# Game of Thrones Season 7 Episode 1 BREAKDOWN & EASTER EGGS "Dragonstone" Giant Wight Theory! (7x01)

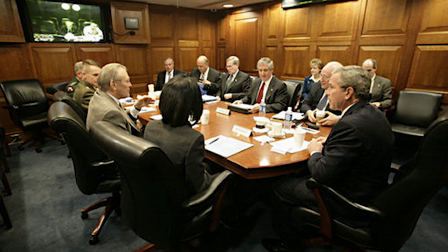(40:57)
It's like freaking George W. Bush planning another Iraq war from the same situation room that George Herbert Walker Bush did. I bet that was intentional. Just kidding, it wasn't. But let's actually look closely at this shot. Notice how it's symmetrical. Again, that's a director trademark. And the reason he does that here is because it connects it back to that opening image from Bran's point of view. Remember, that was also symmetrical. And both of these shots show the biggest threats that Westeros has faced in a long time, both coming from different directions.
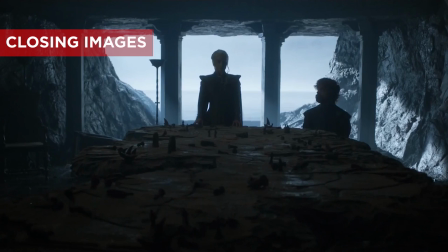(41:23)
And focusing specifically on this closing shot though, note the 3 open windows. We noticed this, somebody tweeted it at us too. You guys are amazing, by the way, always do that, we love it. There are 3 spots open in the windows. 2 of them are filled.
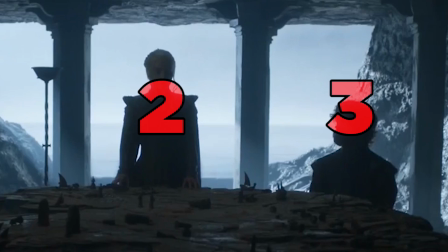(41:35)
Daenerys, Tyrion, and who's gonna be the third one? What we refer to as the third head of the dragon.
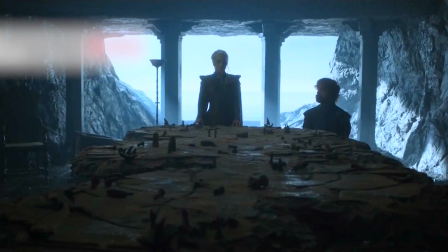(41:40)
Jon? But of course, this map is meant to parallel Cersei's giant map.
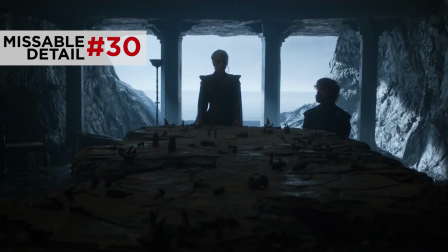(41:45)
In fact, Daenerys also looks like a giant as she's running her fingers along it.
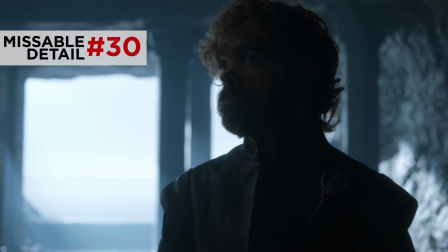(41:48)
Meanwhile, Tyrion, just like Jaime in that previous scene, knows to stay away, letting the queen play Godzilla in this moment. We're telling you, right? Maps were this recurring motif all throughout the episode, but it was totally on purpose. But now we understand that they're maps in the way that a game is played. These people have set their tables with their game board map.
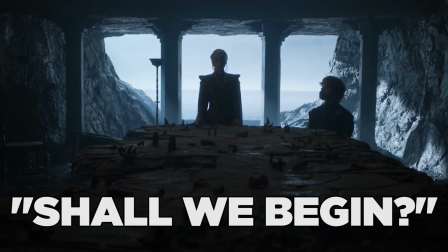(42:05)
And now Dany's line, "Shall we begin?" sounds like she's about to make the first move in a game of chess. Or rolling to see who gets to place that town on that precious wheat or sheep. No Settlers of Catan. Fine. Really, for all of these characters, the world as they know it is shrinking. They're all within striking distance of each other, and they're acutely aware of which direction their enemies are coming from.
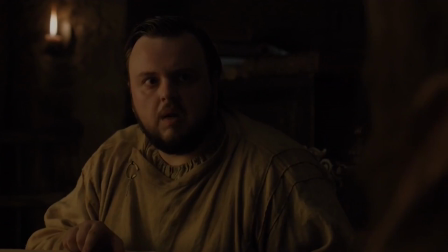(42:26)
Jon, Sansa, Cersei, Jaime, Euron, Sam, they're all feeling the impact of a Westeros with the walls closing in on them. To borrow Euron's words, it's about to get really crowded in here, and I think we're gonna see some legit battles all season long, but strategically, like you do in a game, and it's all gonna start at Dragonstone. And we're not done yet. We got some big predictions for where we think this is gonna go over the course of this season. First off, I think we're gonna get some big reunions with Arya.
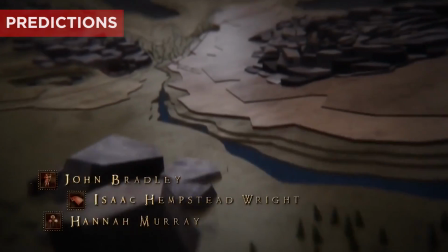(42:48)
In fact, if you were watching closely during the opening credits, they added a new location that we quickly flew by, the Inn at the Crossroads. Now, this is the last known location of a couple fascinating characters.
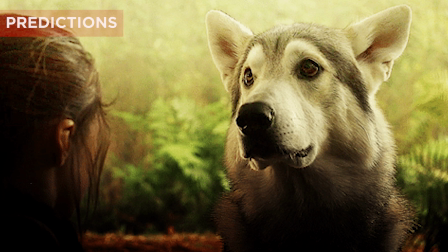(42:58)
First, Nymeria, her direwolf, who ran away in the woods around here, and then the big character everyone's been asking about, Hot Pie. Oh yeah, there's also another character I think is familiar with that place, who's been on a boat for a long time. Could he have gone back there?
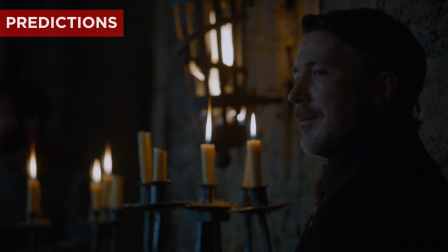(43:12)
But also, another prediction, Littlefinger's past meddling, I think it's gonna catch up to him this season. I think there's a reason that we keep seeing this dagger show up. Him and Bran are gonna be at Winterfell at the same time. Could he expose him? Is Littlefinger's time nearing an end? Will he survive? Why do I keep going to that voice? All these questions need answers.
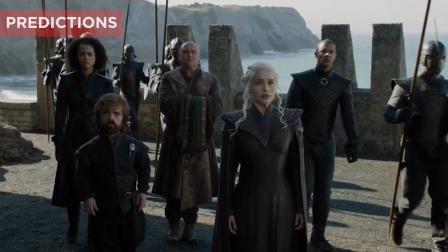(43:29)
And final prediction, I think Team Daenerys is gonna suffer more than Team Cersei over this season. Like, I know things seem down for Cersei right now, but I think that's intentional. Fortunes always flip on this show.
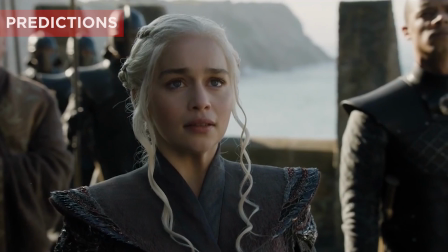(43:38)
And I really think most of Daenerys' alliance will either die or face some kind of crippling defeat. Or if she wins, she'll just squeak by. Like, I don't think Cersei will let her reap the rewards of King's Landing. But again, do not think Cersei's gonna come off safe.
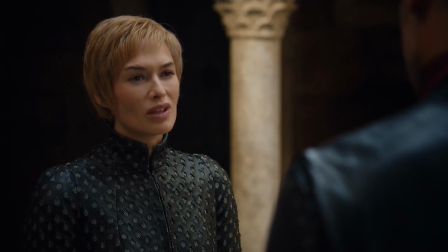(43:50)
I actually forgot to point this out earlier when Cersei is declaring, I'm the queen of the Seven Kingdoms. well, you know what her dad Tywin would have said to that?
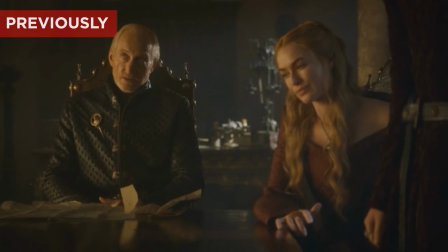(43:56)
We do, because he said it before.
Any man who must say, I am the king, is no true king.
So she's not gonna do great either. But let us know what you think in the comments. You can hit us up directly, also on Twitter at EAVoss. BMO. And you can follow New Rockstars on Twitter at New Rockstars. Also watch Westeros Weekly. It's really great with Montagare. We made a lot of predictions also specifically for just next week's episode, which is called Stormborn. Who's that in reference to? Actually, a lot of people. We'll explain. And yeah, remember to share this video on Twitter. And if you follow us and go through those steps, remember, you'll be eligible for this awesome Funko Pop giveaway. Also, huge thanks to our girl, our Patreon supporter, Kelly Hopper. A lot of you are Patreon supporters, and we're gonna have some announcements at our Patreon real soon that I think are so exciting. We'll, of course, be back next week. Thank you for watching. If you'd like to see us play Settlers of Catan on this channel, tweet at me. No, yes, it's just me now. Mom is getting hot. What's that what you do? We gotta cut Gypsy.